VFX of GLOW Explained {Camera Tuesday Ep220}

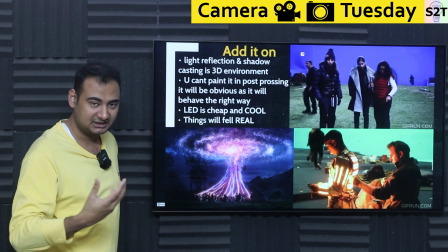(4:08)
Now you have a light source here and no physical light. So you're doing in VFX, it's gonna look fake AF.
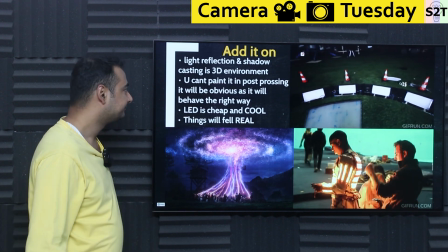(4:13)
Like really, really fake AF. So you can't paint it in post-processing.
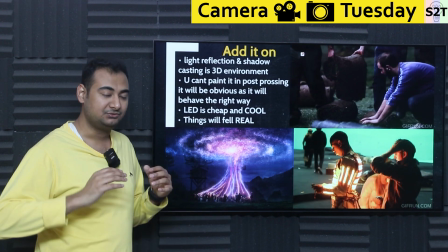(4:18)
You can enhance it, settle it down, that's up to you. But you cannot just magically add it. This is one critical aspect of it.
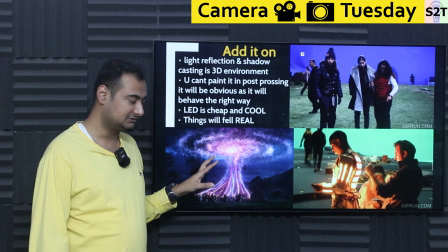(4:24)
So to get that, like even in this movie itself, the Brahmāstra itself, they had a scene where like climax scene.
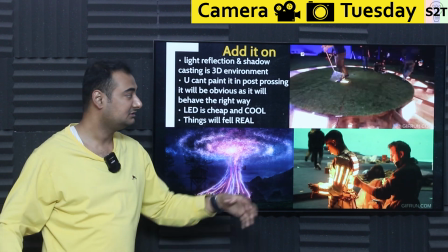(4:30)
In the climax scene, they're shooting it properly. Like there's supposed to be a fire ring around the character. So they're like, let's put a proper light there, properly run animations there.
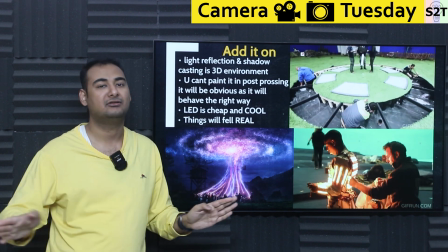(4:36)
And that creates a true effect. That true effect you cannot fake in VFX. Now you have true effects.
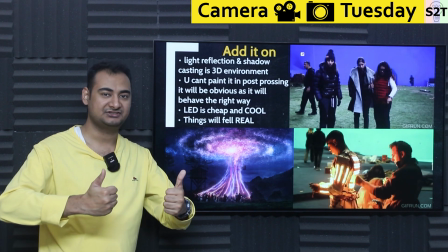(4:42)
Now you add stuff to in post. awesome. That looks awesome. But then you have this scene.
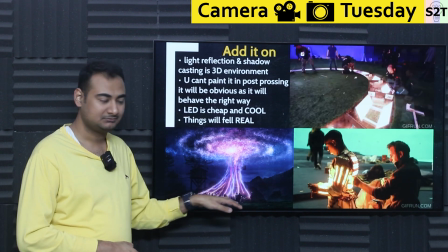(4:47)
It's like, how could they have done this scene? Here's the deal. Have a main action plate, a clean plate, then have a drone plate that moves around the light.
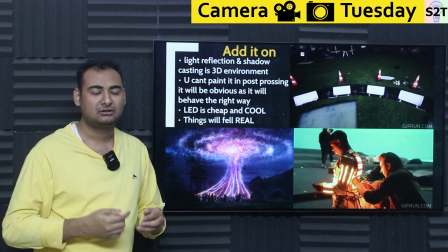(4:54)
And again, at that point in time, they can do multiple animation. Run it on what we call a longer exposure, so you get far more light casting.
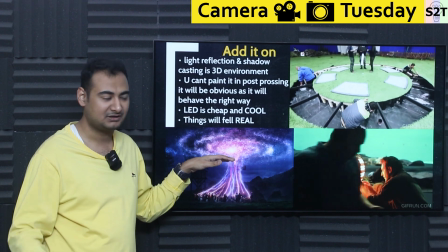(5:00)
Again, inherently, if you want to have that much light, it will be very high, a lot of kilowatts of power. But you can increase the shutter speed because you already have the motion data.
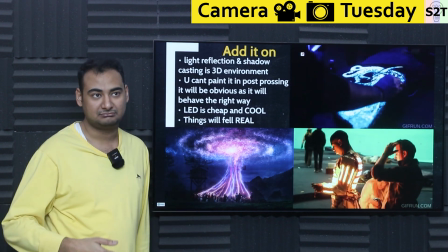(5:08)
All you want, the color data, light reflection data. You can have a much basically higher ISO and as long shutter speed as possible.
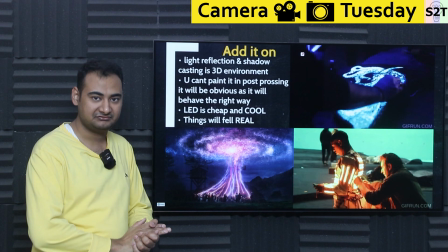(5:16)
Then you will have gotten that actual casting data. That casting data, if you give that to VFX artists, like these two scene, marry that data, they're like, I got you back.
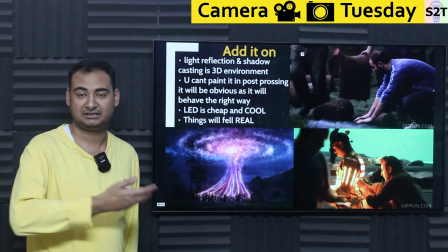(5:24)
So it could have been done. And back in the days, and like back in the Star Wars days, that was very difficult.
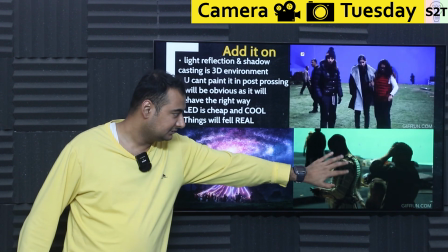(5:29)
Again, there was no LED. Nowadays it's there, it's cheap, it's possible. Like, you can paint this character out, you can paint a CGI model there with flame effects,
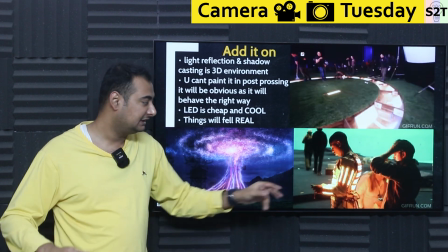(5:38)
but here's the deal, you never have to worry about how the heck light is going to interact with things around it.
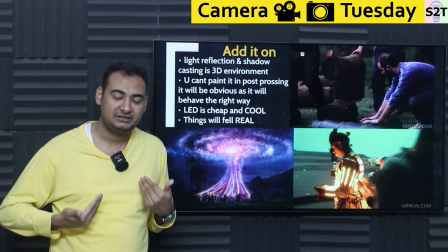(5:42)
Meaning, if there is another character, that character is already receiving appropriate physical light.
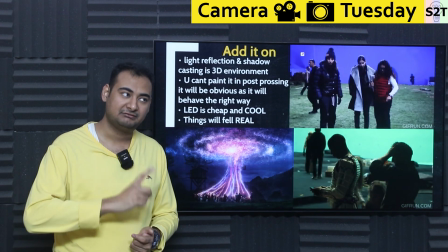(5:48)
And these LEDs are also cheap. Now be mindful, if you ever have to do this with white LEDs, yeah, that will be very expensive.
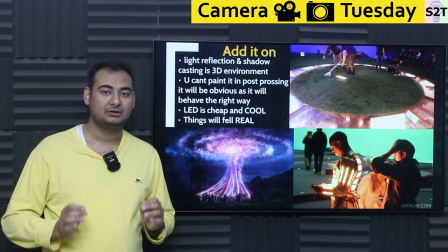(5:54)
LEDs that are what we call high CRI and true spectrum reflection, those are very expensive, undeniably so.
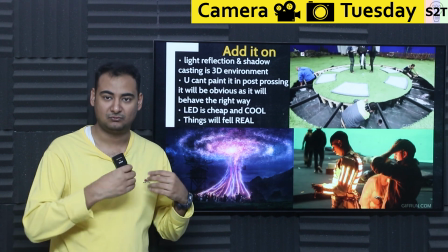(6:01)
But again, if you are talking about monochromatic, like one color, that's super easy. That's like jump change.
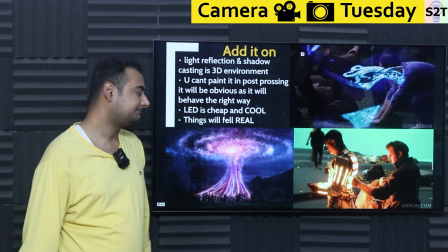(6:06)
So you're doing this, like blue color is very cheap, red color is the cheapest. And you can get this, and player will not get hot, person will not get hot.
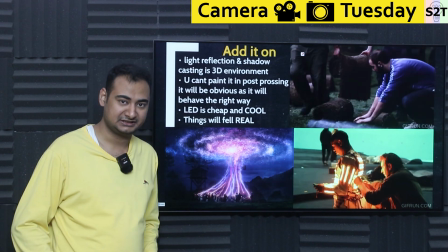(6:15)
So many times stuntmen will also do this, something like this. And again, you cannot fake this.
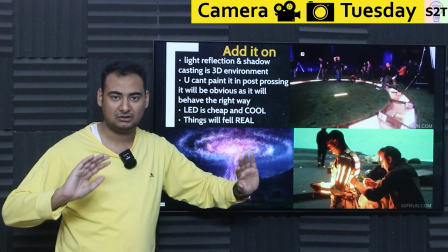(6:19)
No matter what you do in VFX, you can paint him out, all that jazz, but you cannot recreate his reflection.
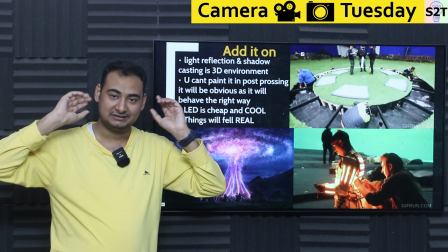(6:25)
That's why even in movies like Ghost Rider, even though they paint his whole face out, they still will put LEDs around him so he can get that cast data in broad daylight.
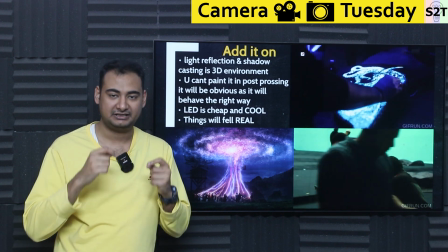(6:33)
So they can figure out how the leather is reacting. That data, VFX artists will study it and then enhance it.
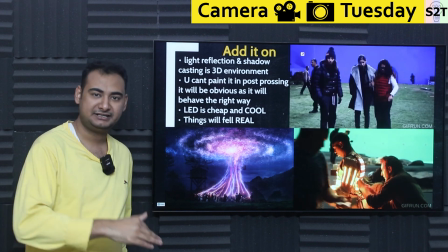(6:39)
So that's the whole point. CG, add it on, no problem. Remove it, nah, no.
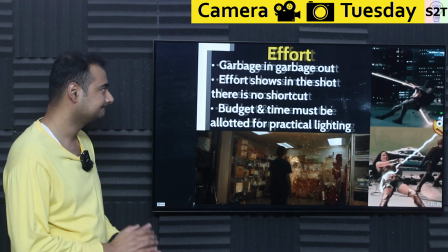(6:43)
If you make fake lighting, yeah, it will look fake. So it all comes down to effort, and that's all there is to it.
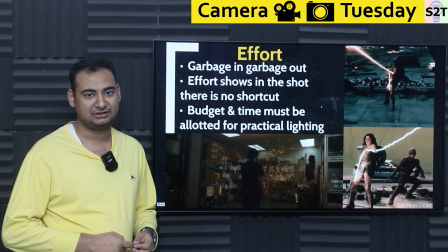(6:51)
It's not like back in the days we used to put magic into the movie. Now we do not have magic there.
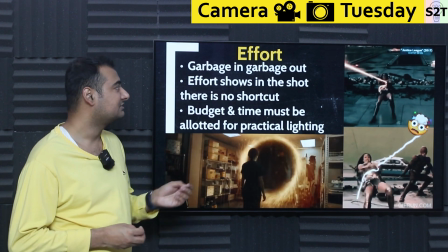(6:55)
No, it's not like that. It simply comes down to effort. Garbage in, garbage out.
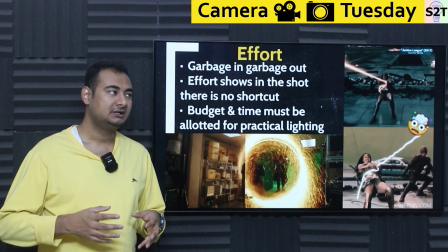(6:59)
Because of the poor understanding of VFX world, many directors, they think like we shoot a scene and that's it, done.
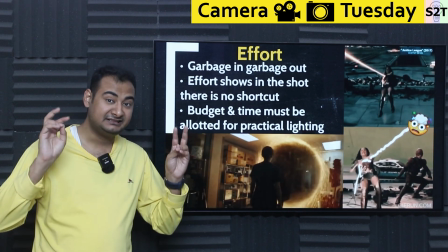(7:06)
VFX will sort it out. No. And you must have noticed that many low budget movies, many indie movies have amazingly good CGI that you're like, damn, how the heck you did that?
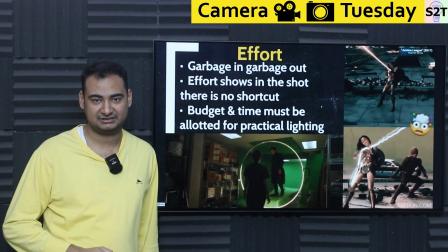(7:15)
Because they put effort before it went to the CGI layer. They made sure garbage was not going in.
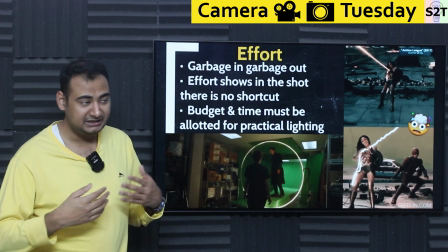(7:21)
That's why they had like good in, good out. While many large production out there have garbage in, garbage out.
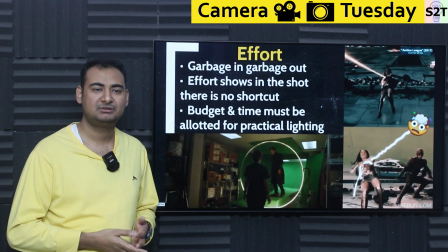(7:27)
And they're like, oh, we spent so much money and still looks garbage. That's the reason. Effort shows in the final shot.
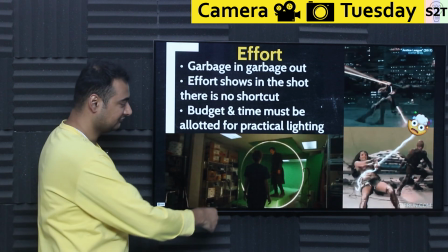(7:33)
For example, this is Doctor Strange portal effect. Now here's the deal. Why the heck they spent so much money building a LED ring?
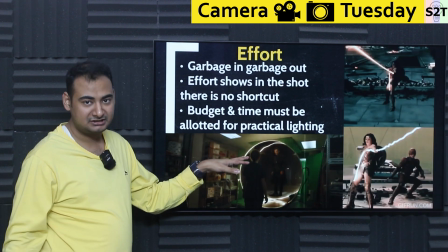(7:38)
Here's the deal. Let's put money in context. Getting Benedict Cumberbatch there for few minutes is more than enough that you're like,
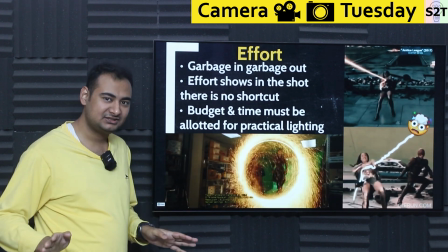(7:45)
bro, if I can afford that, LEDs, there is no LED in this world that is that expensive. Okay, let that be clear.
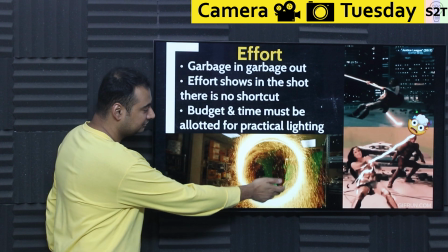(7:52)
That is, there is no LED. So okay, we got the cost. Now you put effort into making a tube, acrylic tube probably.
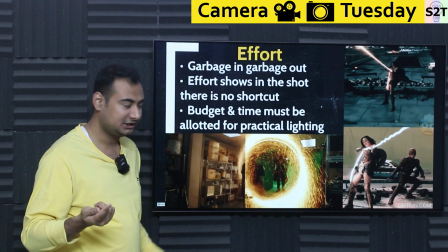(7:58)
You put LED inside it, and then you have a controller LED. The strip is controlled, so it has that effect of going brighten and shadow.
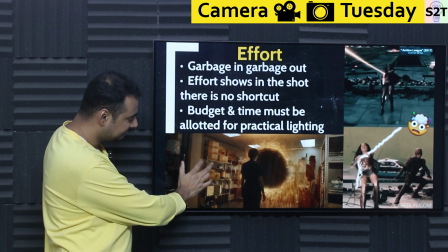(8:04)
Now why the heck bother with that? Here's the deal. You notice this area, it has metal, shiny metals, and it's reacting to it.
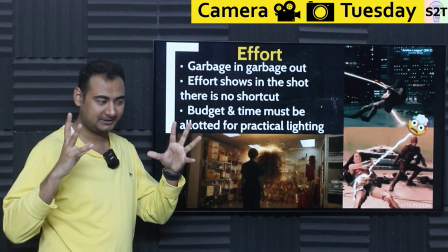(8:11)
That like glow light going up and down. So if they had basically a static system, it will just cast a basic glow.